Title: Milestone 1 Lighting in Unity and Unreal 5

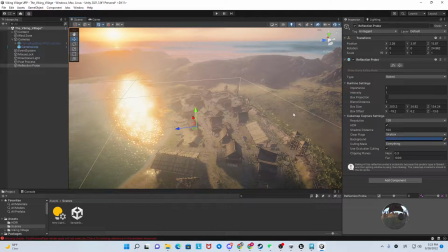1s
Okay. Hello, Professor. This is my final milestone video of the first assignment, and I want to walk you through a process of how I studied lighting in Unreal and Unity engine.
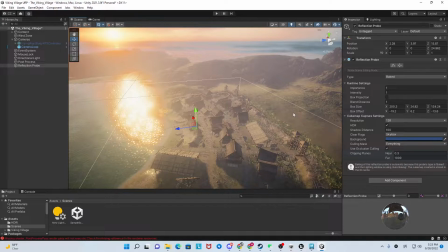14s
So I started off looking at a tutorial of the Unity engine of how to light an exterior scene, and I learned how to add basic directional lights, spotlights, plane lights, and etc. into the scene. And then I also learned post-processing volume, which I added uh, tone mapping,
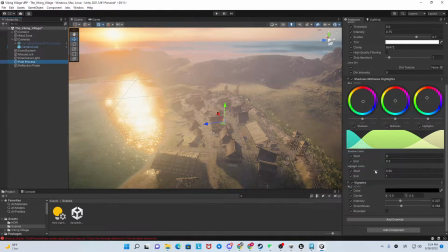36s
bloom, shadows, uh, vignette, and etc.
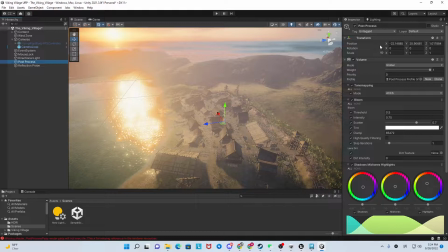42s
So these overrides helped to create a cinematic feel for the scene.
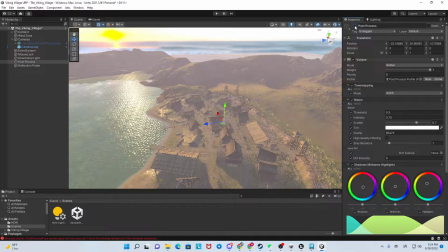48s
So with or without this effect, it makes a big difference.
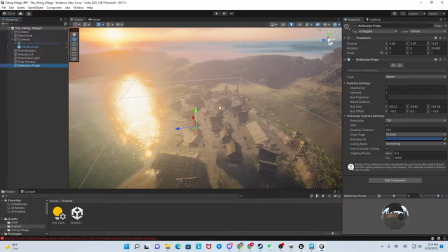52s
And then I continued to add on reflection probes, which made a great difference in, for example,
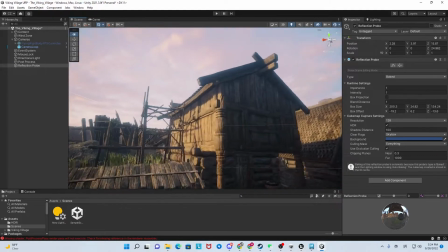58s
water reflection and also those reflection on reflectable surfaces.
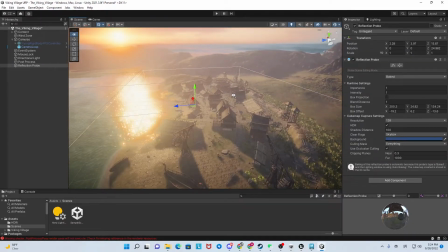66s
So with these basic knowledge, I was able to recreate lighting in this scenario.
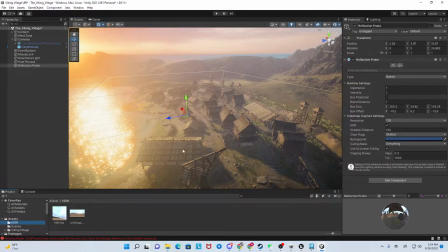75s
I also added in HDRI skyboxes, as you can see over here, and I figured out
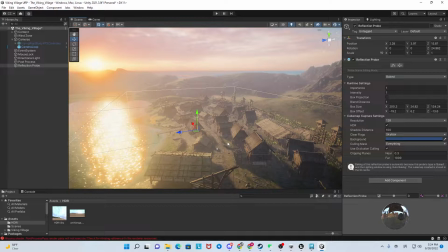82s
how to change how to add fog and some basic elements in the Unity engine. So the final work looks like this.
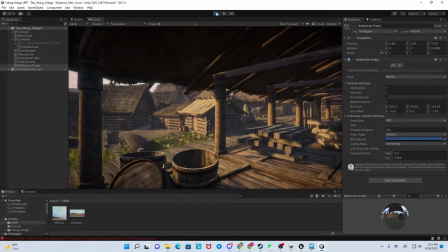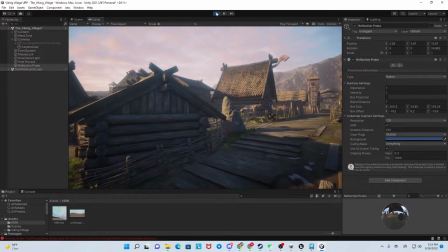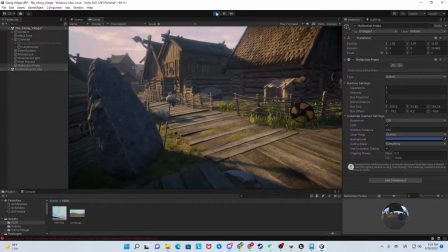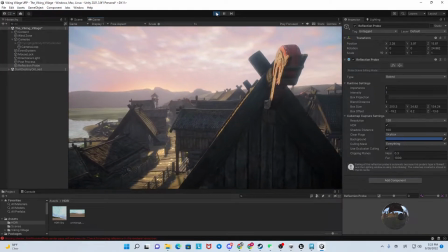110s
So this is just a basic camera loop of the entire scene that was built in when I downloaded
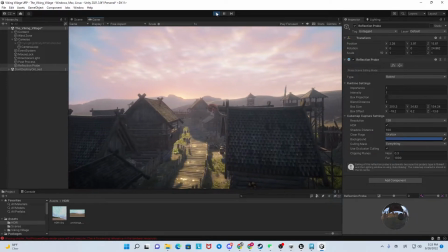119s
the free asset, but the lighting was changed drastically.
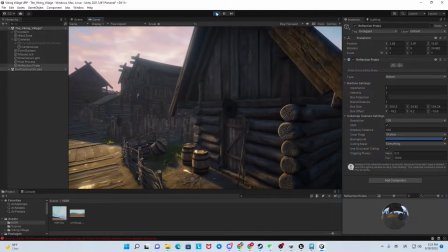123s
I started off with a blank scene, so I deleted all of the light sources, and it was pitch dark,
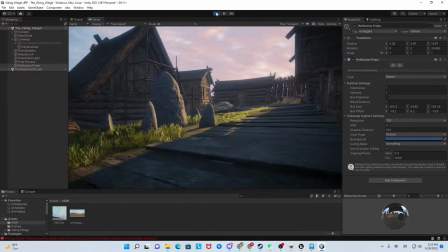128s
and then I ended up having a scene like this, which I'm pretty happy about.
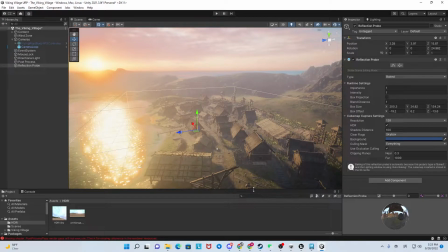135s
So yeah, that's for this scene. So after learning the knowledge of basic Unity lighting, I went on to uh, light up a scene that I found on my own.
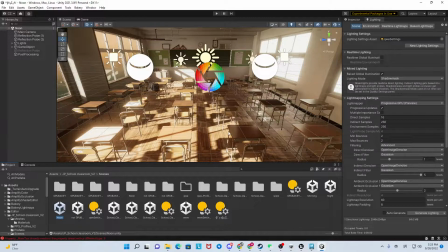147s
So here's the classroom scene that I got, which was not free. So it gave me the kind of the motive to.
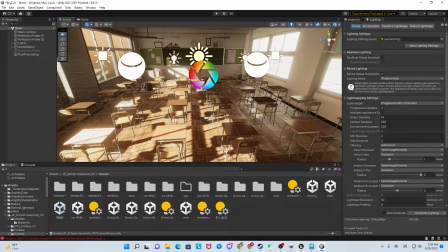156s
So I told myself I had to light the scene, or it would be not worth the money. I started off with a basic scene like this,
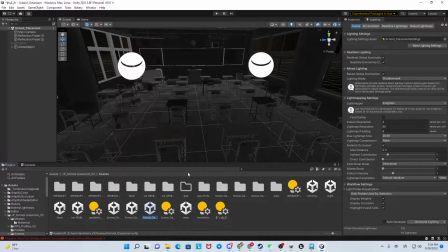164s
and I also deleted all the lights, which ended up in a dark room.
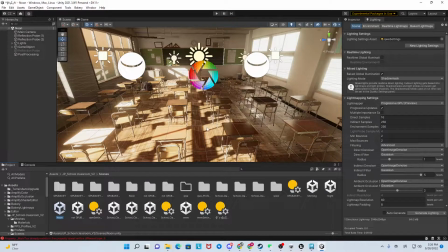171s
So first of all, I created a noon kind of simulation. I wanted it to simulate the noon time of the day, so I intentionally added the bloom effect on the desks, as you can see, and made the lights into an orangish color.
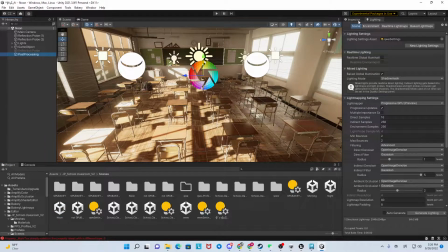187s
I also added in, so that's the post processing I have right here, and as you can see, it's a big difference. Um, I also added in different lights. So directional lights create kind of like a sun kind of effect.
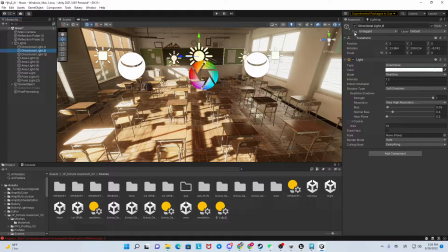203s
So um, they're really good for casting shadows, hard shadows on the ground. I also learned to cast like different directional lights just to add in depth into the scene, like that, just to add in a little bit of reflection. And also area lights are important.
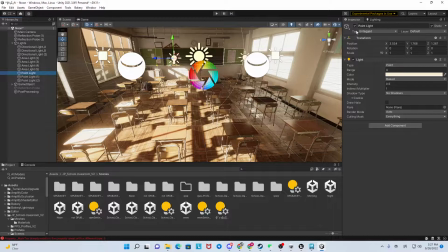222s
Point lights are important. So I didn't do the entire scene in real time lighting because in this practice I learned to use baked lighting, which only shows after you finished baking.
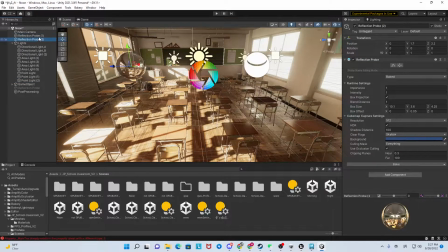238s
So I also added in two different reflection probes, one on the left, one on the right. Um, and yeah, that's pretty much what I did in this scene.